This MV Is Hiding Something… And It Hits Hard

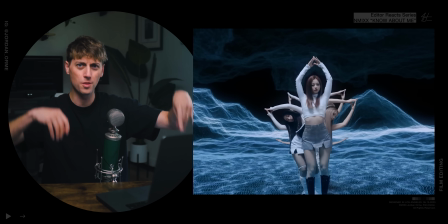(0:00)
Oh. The waveforms? Hi, my name is Jordan Orm.
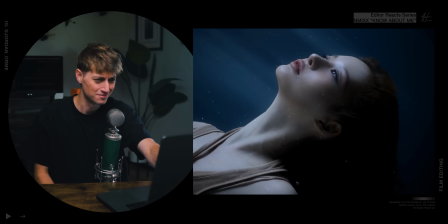(0:07)
I'm a professional music video editor for artists like these guys.
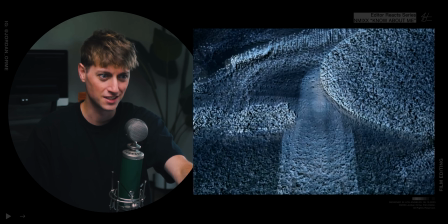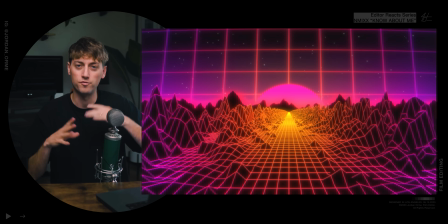(0:16)
This scene especially gives like an 80s retro futuristic vibe, and the synth matches it so well.
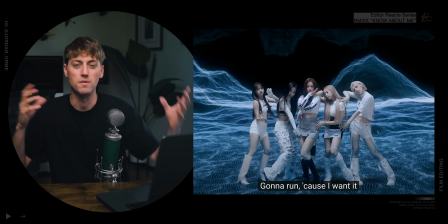(0:24)
So I think this visual language might have been inspired by that.
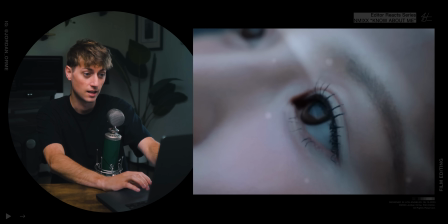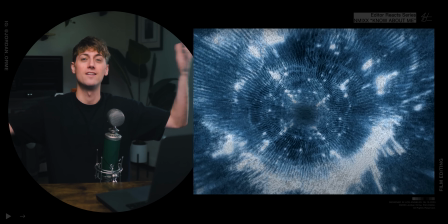(0:36)
Dude! We go into her eyes. She's floating in nothingness. What the heck does this mean as far as the story?
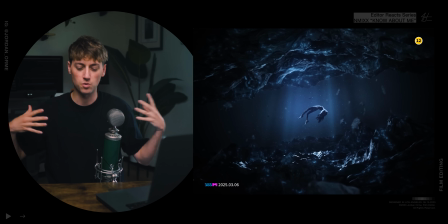(0:43)
The opening is very slow and intentional. It sort of draws us in with mystery.
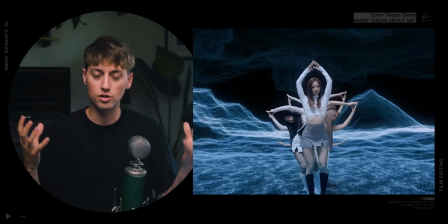(0:48)
Everything is very symmetrical, still, put together, controlled. It feels like there's a sense of safety.
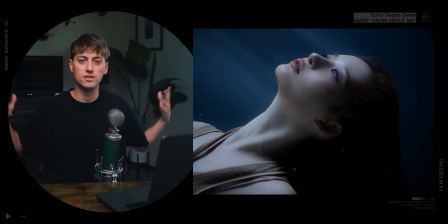(0:54)
We don't have any crazy cutting yet. Everything is just slowly drawing us in. Because the song is all about stepping into the unknown with vulnerability, allowing yourself to be known, hence the name Know About Me.
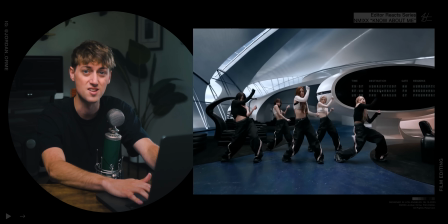(1:09)
It's nuts.
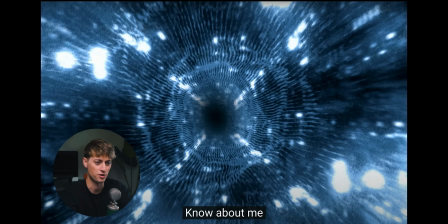(1:11)
I don't know how they did this transition where they zoom in through freaking time and space and then data mosh into this future.
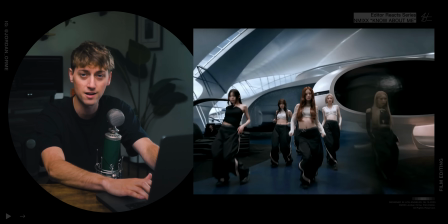(1:19)
Oh, dude, this is so beautiful. Shout out to whoever did this VFX transition.
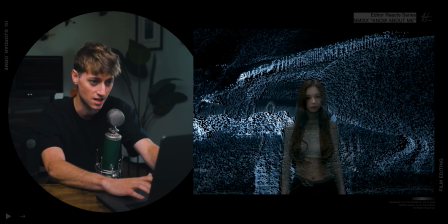(1:24)
Like, look at that attention to detail.
Everything you feel.
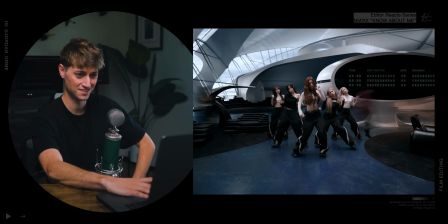So I want to also emphasize, since we're starting off in a controlled environment because we're not known yet,
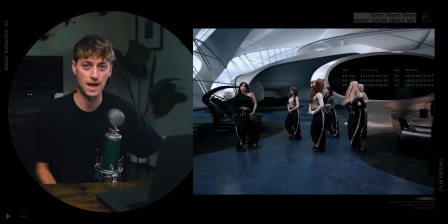(1:43)
we also utilize motion control cameras. The camera is completely choreographed. So the camera is also as controlled as possible to reflect the idea of controlling your own environment by not being vulnerable.
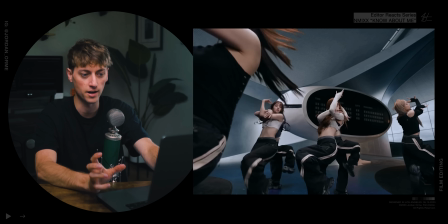(1:55)
And the edits are also very minimalistic, nothing too crazy, very controlled.
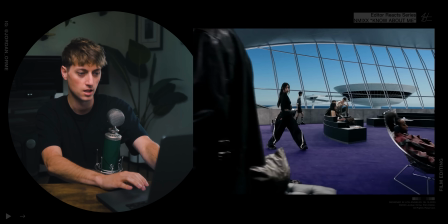(2:07)
And then the camera right here starts to pan off to the right, and we get a nice hidden cut right here using this person walking.
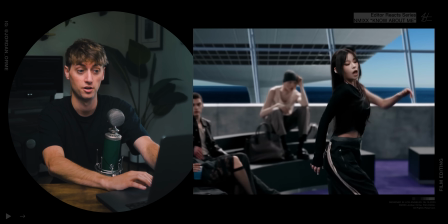(2:15)
And we can hide all sorts of cuts here because of that motion control. Bro, oh, goodness. Everything is so perfectly storyboarded out.
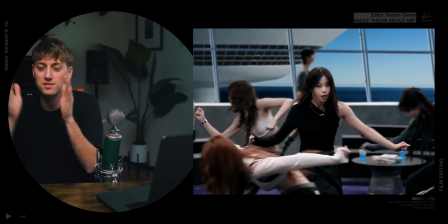(2:27)
Like the way that the camera moves and then the way it stops slowly. Oh, dude, we're 34 seconds in.
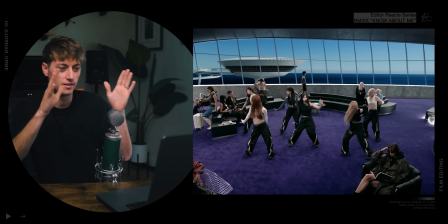(2:35)
Cut in, and then it stops. And again, everything is pre-visualized perfectly to a T. Every single frame is accounted for.
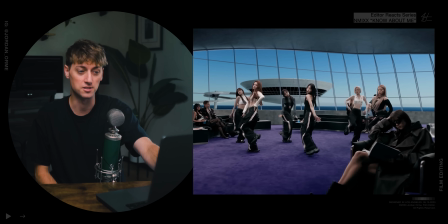(2:52)
How many hidden cuts do you think are right here?
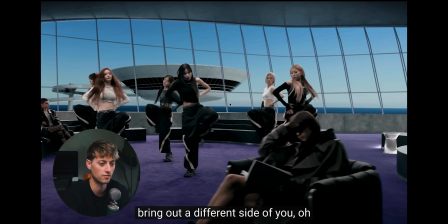(2:58)
Probably at least one. Because she was in the background right here on this shot, right? And then we move over to the right and she's rotoscoped out.
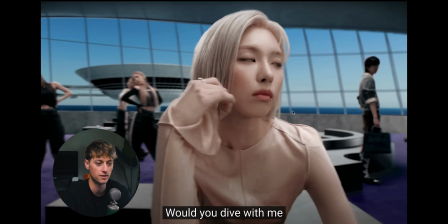(3:05)
This is an entirely new shot right here. And then the camera pans off to the right. So the ability to use a motion control camera rig to find hidden cuts is absolutely amazing.
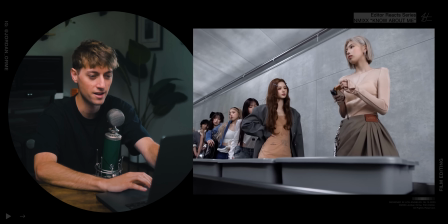(3:18)
So why are they in an airport?
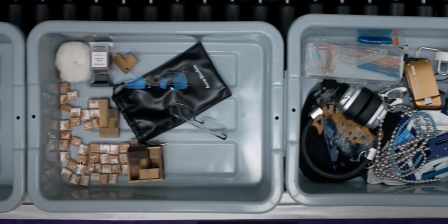(3:22)
Who's bringing all these caramel chews, dude? And a calculator? A stapler?
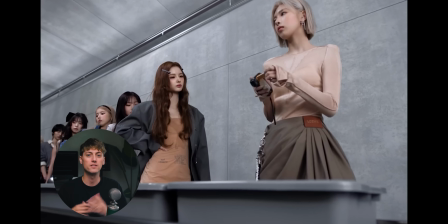(3:27)
In this like futuristic environment, it looks like they are getting ready to go on a journey. They're getting ready to embark, symbolizing them getting out of their comfort zone and traveling and potentially, you know, letting somebody in, being more vulnerable.
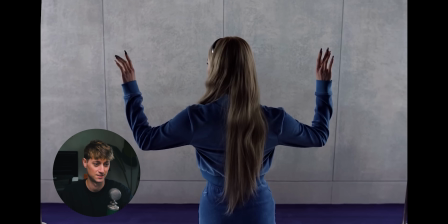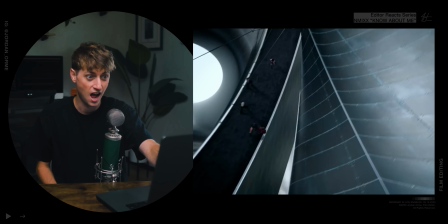(3:47) Let me show you that know about me. That's that show you that What?
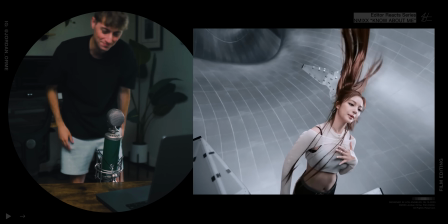Frank! Dude, that's why you use a motion control camera. Because you can choreograph the actual video. This right here was fire.
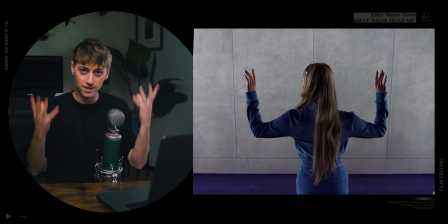(4:09)
The tension is rising. We're going because that tension is rising in the music, we're gonna speed up our cutting speed and it creates really nice tension and release.
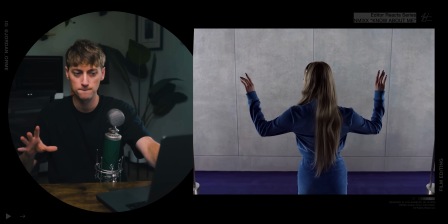(4:18)
So playing that at full speed right here, goes up and match cut.
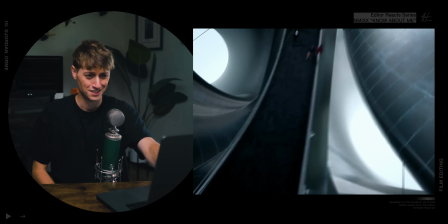(4:24) Let me show you that know about me. That's that show you that know about me.
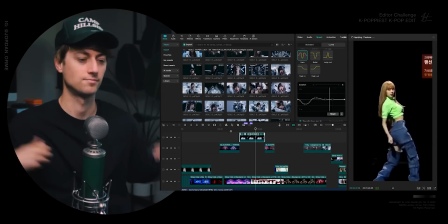(4:31)
So I was working on some K-pop edits recently and ran into the usual struggle. Pixelated old clips that just don't hold up. They look garbage. But guess what? I came across a huge game changer, Wondershare UniConverter's AI video enhancer.
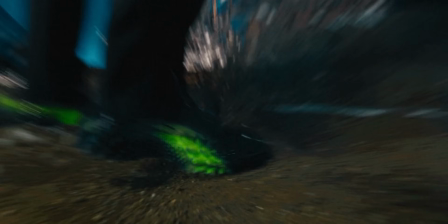(4:44)
Whether you're making incredible music videos, K-pop edits, or even pro-level commercial projects, UniConverter's AI enhances low quality footage to crystal clear, amazing quality. You don't need a crazy tech brain, just drag and drop and let it do its thing.
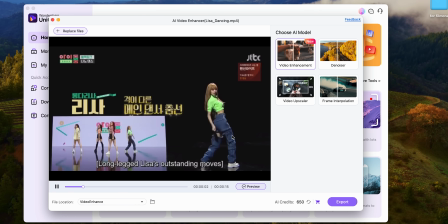(4:59)
And you know I've been getting better at K-pop edits, but it's not just for fun either. As a professional editor, I love how it smooths out shots, removes artifacting, and preserves detail in every shot.
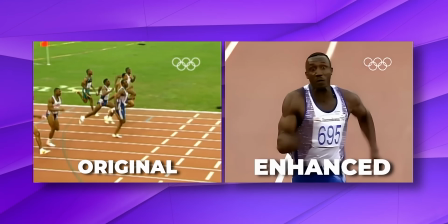(5:09)
It's so useful for cleaning up old footage, upscaling old YouTube content, or even prepping archival clips for client work.
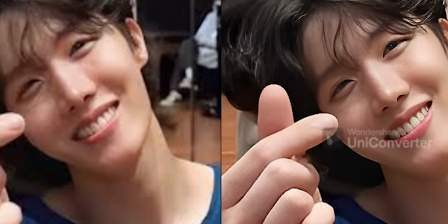(5:16)
Turning overly compressed clips to something you'd be proud of to use in a project? Yes, please.
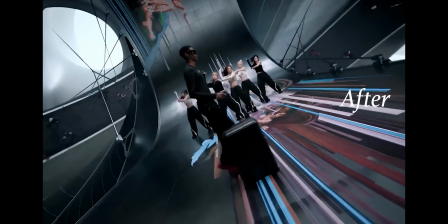(5:21)
So try Wondershare UniConverter's AI video enhancer for free right now. Your edits and your viewers will thank you.
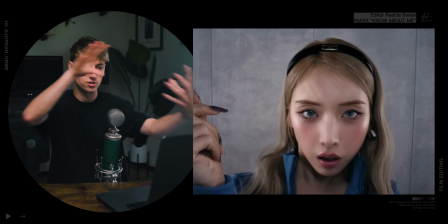(5:28)
Click the link below to start enhancing your videos today.
Let me show you that, no other man.
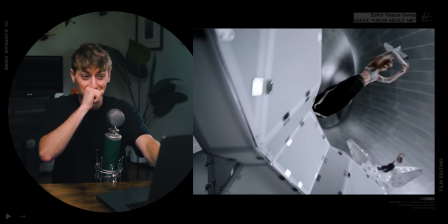(5:35) That's that. Show you that, no other man.
Yeah, let's. Oh, dude, the this is so good.
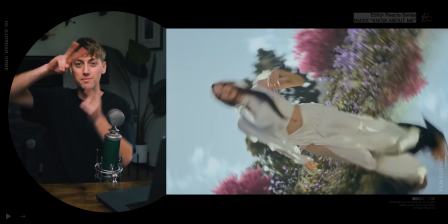(5:41)
So this kind of reminds me of Lisa Rosalia's song where they did the flip transition and they were each other, but you know, on opposite sides.
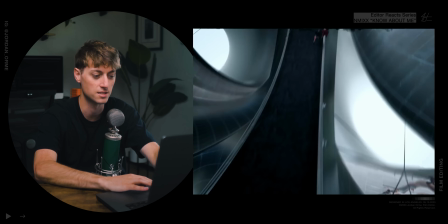(5:49)
Very similar technique that is used here to create this spin transition. Also, the background is entirely VFX.
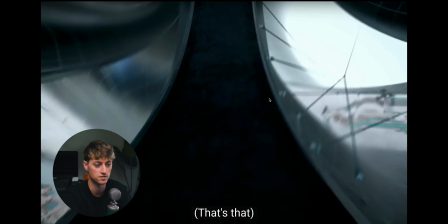(5:55)
So right here, it's a cut. All VFX transfer to the next shot, which is right here.
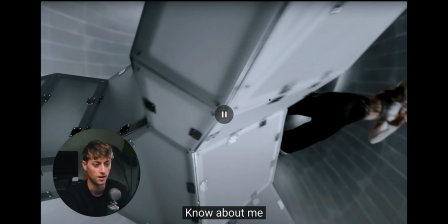(6:00)
And then now the next real shot starts. And then we do that exact same flip transition like the Lisa Rosalia.
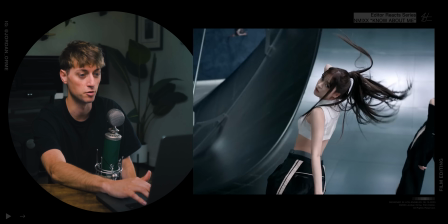(6:11)
And again, simple robot camera moves. That zoom in, cut on action, guys. During a big giant move, whether it's a camera move or a person moving in the frame, cut on action, it makes it so much smoother.
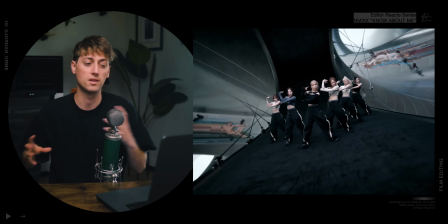(6:25)
You can tell that this is storyboarded and programmed so well because there's rhythm to the camera movement, not just the edit.
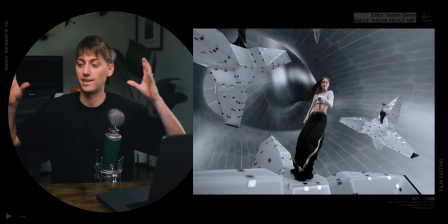(6:30)
The edit points are honestly splices between the camera moving seamlessly around the world.
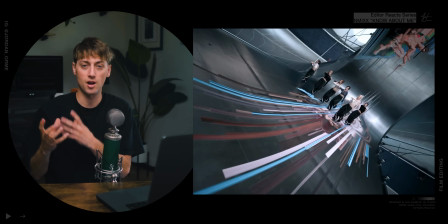(6:35)
And because of that, it feels like a single shot, like it feels so smooth. Each cut doesn't just happen, it's actually gliding to the next shot. That's not just good editing, that's next level pre-production and planning.
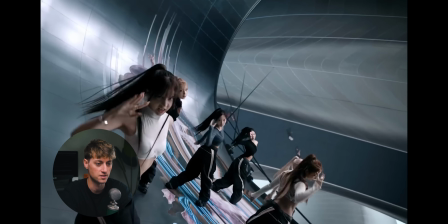(6:47)
I can't believe they're like dancing on the ceiling in this airport.
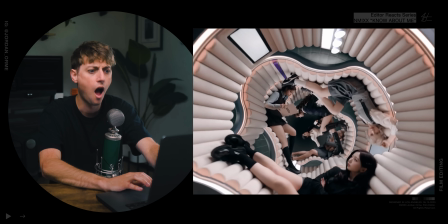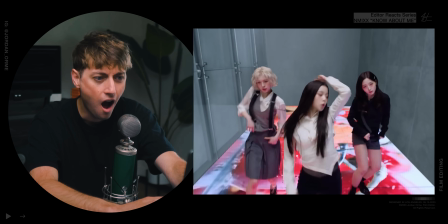Gosh, what is happening? Whew. Franklin's barking because I'm getting so worked up over this video, bro.
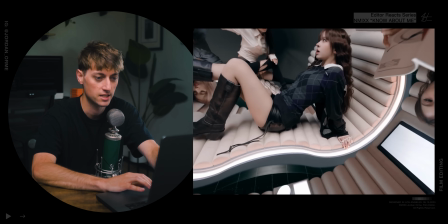(7:09)
I've never seen a shot like this. This is nuts. I have a theory for how it's done, but I am not 100% sure. So I'm pretty sure each of these little circular chairs are their own layer.
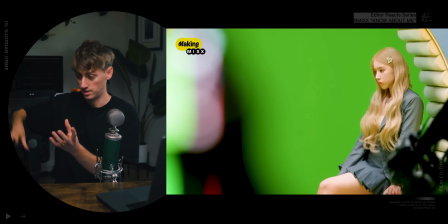(7:25)
And we actually use the robot camera arm to do a very consistent move and then tilt down. And then on every take, they probably adjusted the camera rotation.
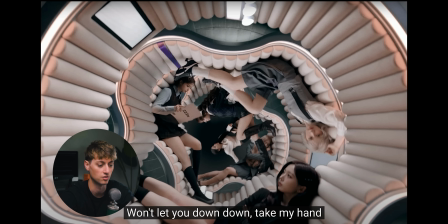(7:32)
So it looks like the members are facing different directions in every single layer. And then you just comp all of the layers together.
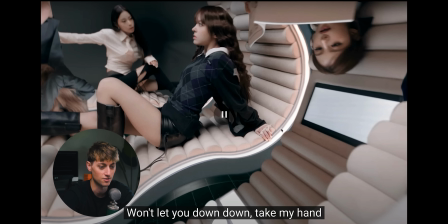(7:38)
So here's a layer, there's a layer. And you can kind of even see right here, this is where the rotoscoping happens. And as long as the camera movement is the exact same, it's gonna work. They're nailing this futuristic vibe.
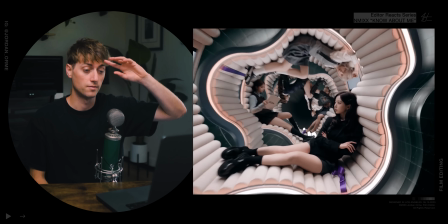(7:52)
All right, as they're getting into this world perspective, everything is just getting weird.
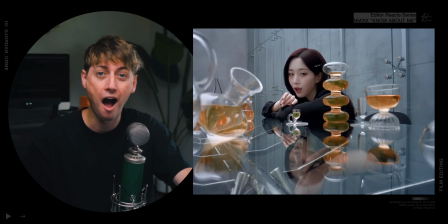(8:02)
Oh, how did they do that?
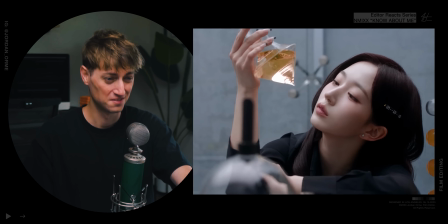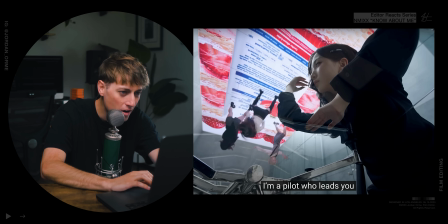(8:11)
Bro, this shot is nuts. What is this? What's on the screen? I love how anti-gravity this thing is.